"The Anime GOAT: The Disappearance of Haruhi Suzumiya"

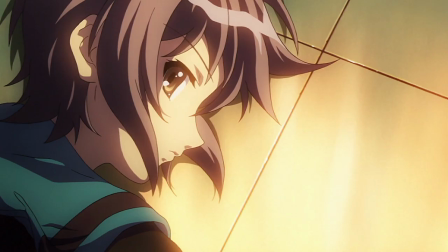[32:45]
Nagato stole Haruhi's powers and created a world where the data thought entity doesn't exist, an act that's almost poetic in and of itself.
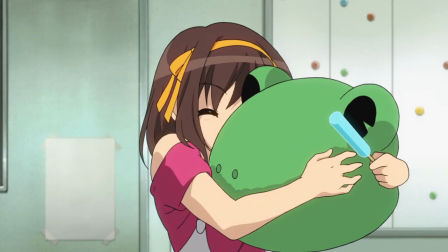[32:53]
So it's already been proven that Haruhi has the power to make these dickheads go bye-bye.
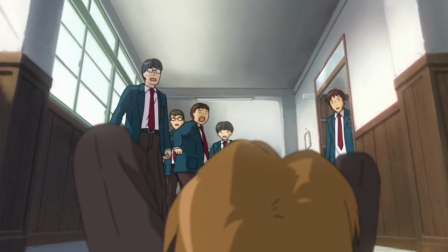[32:58]
And she'd do it too. She'd do anything to keep her Brigade members safe. That's just the kind of person she is.
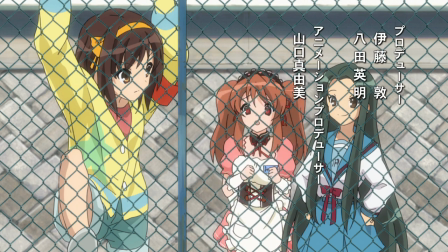[33:04]
A crazy girl who's as admirable as she is detestable.
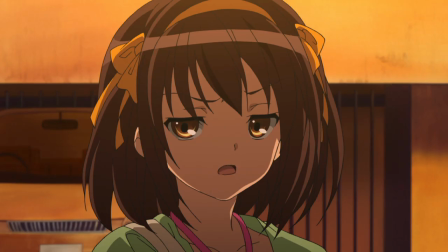[33:07]
She'll bring you an absurd amount of energy and joy at the cost of any hopes you had of living a normal life, and quite possibly your sanity too.
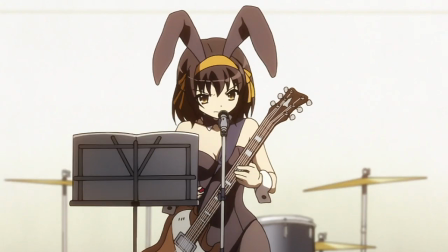[33:16]
She'll abuse her friends one day and go out on a limb for complete strangers the next.
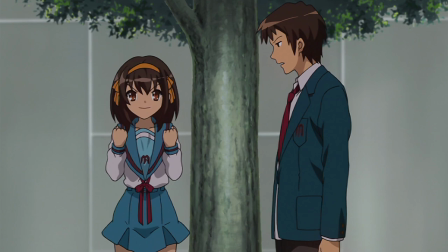[33:20]
She'll be pushy and bossy while being downright inspirational in the same breath.
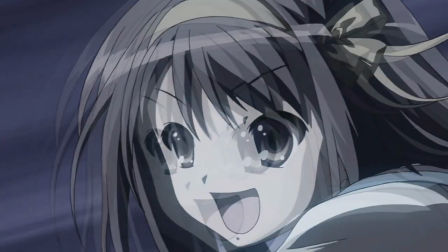[33:25]
A complex, fascinating, and endlessly entertaining character. Our annoying, wonderful brigade leader.
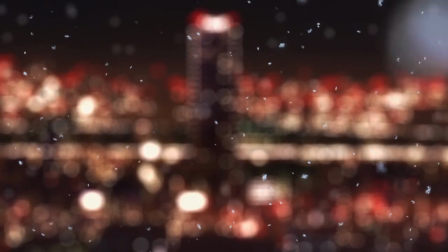[33:32]
Once Nagato sends Kyon's threat to the higher-ups, she thanks him, bringing this gem of a scene to a close.
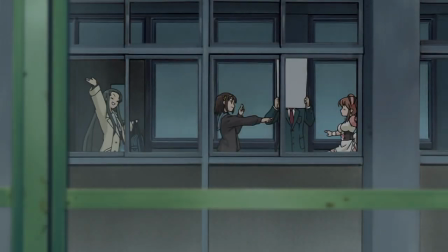[33:38]
It's now December 24th.
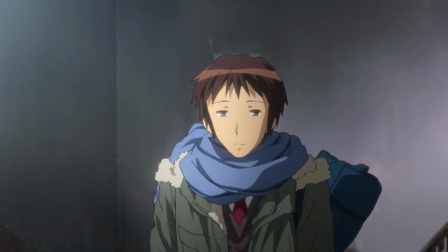[33:41]
All that's left is for Kyon to retrace his steps during the opening scene of the movie, but instead of monologuing about how evil Haruhi is,
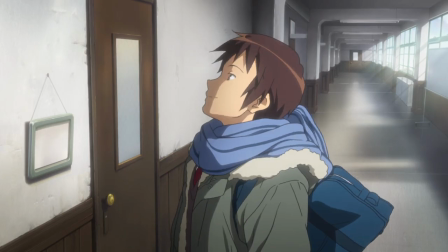[33:49]
he's reflecting on his choices and getting all excited about the crazy antics Haruhi's going to pull during the Christmas party.
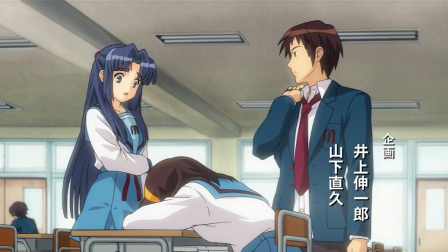[33:55]
He thinks to himself that he'll have to go back in time to save his other self from Asakura someday, but hey, it doesn't have to be now, does it? At least wait until after I have some of Haruhi's hot pot cooking, okay?
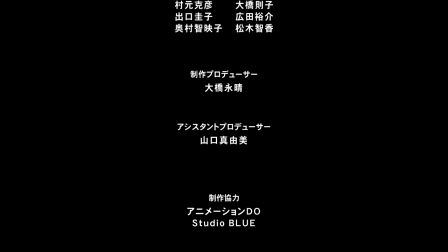[34:08]
The credits roll, accompanied by Nagato's voice actress singing in silence to remind the audience of the other world they left behind.
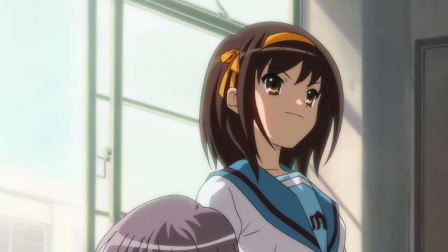[34:16]
But before the movie can end on a somber note, we have a post-credits scene showing Nagato watching a little kid helping his friend get a library card,
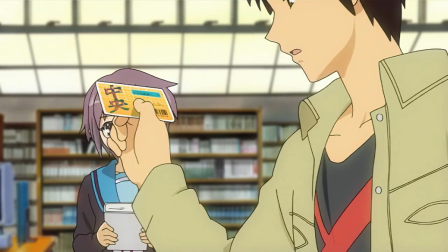[34:24]
much like what Kyon did for her all the way back in episode 3.
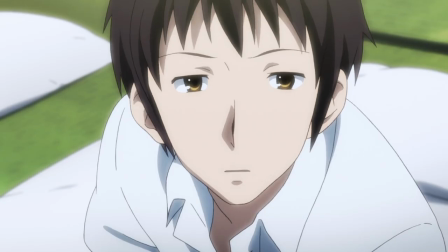[34:28]
It must have been an important memory, seeing as how it's the only one Kyon and the Nagato of the other world shared.
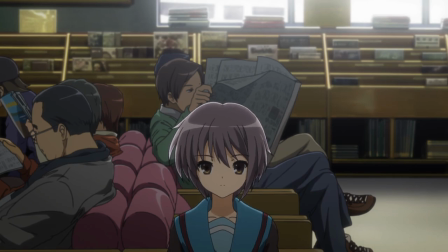[34:34]
Normal Nagato shows us that this is the case by covering her mouth with her book, and implying that just maybe she's hiding a smile.
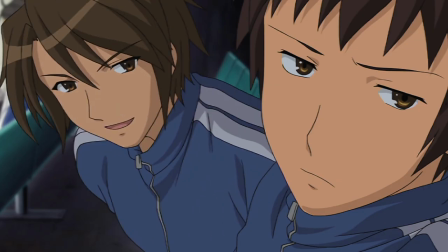[34:41]
And that's the film. God, I talked for way too long. I am seriously dreading putting this whole thing together.
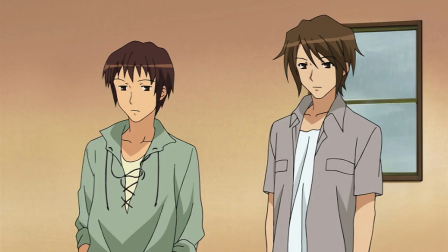[34:47]
Well, kind of.
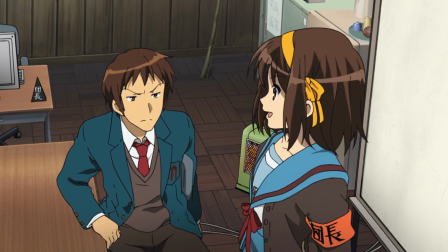[34:49]
Look, I can complain all I want, but if this film has taught me anything, it's that something you really enjoy can still cause you immense dread and frustration.
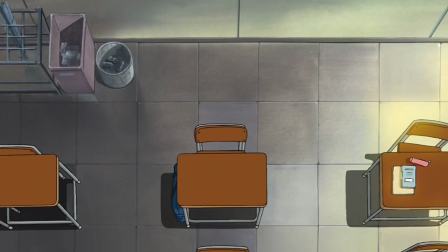[34:57]
But seriously, I'm glad that I'm able to do this, to pay tribute to this film and all the wonderful people who made it possible,
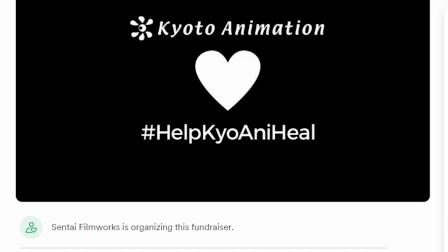[35:04]
especially since some of them, including the director, are unfortunately no longer with us.
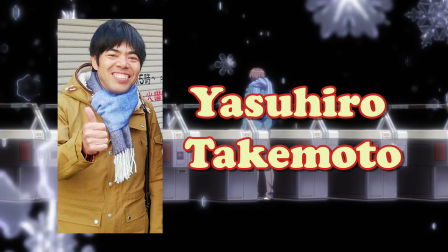[35:10]
To Yasuhiro Takimoto and his team, thank you. I will never forget the incredible work that you've done.
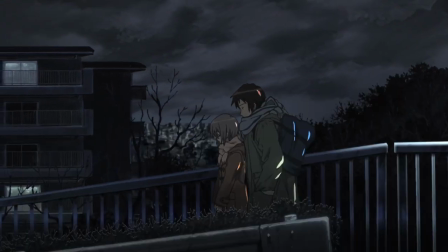[35:16]
And to everyone watching right now, I love The Disappearance of Haruhi Suzumiya more than almost any work of fiction out there,
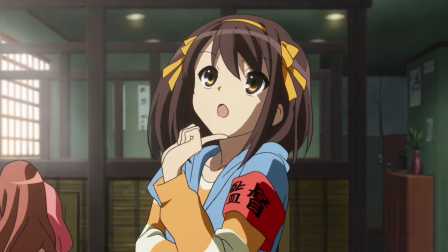[35:23]
and I sincerely hope that this video gave you a good understanding of why I do.
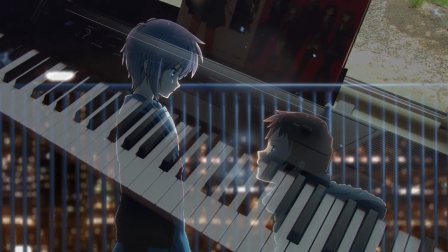[35:28]
Thank you for watching, and special thanks to Silent Secondary and the rest of my wonderful patrons.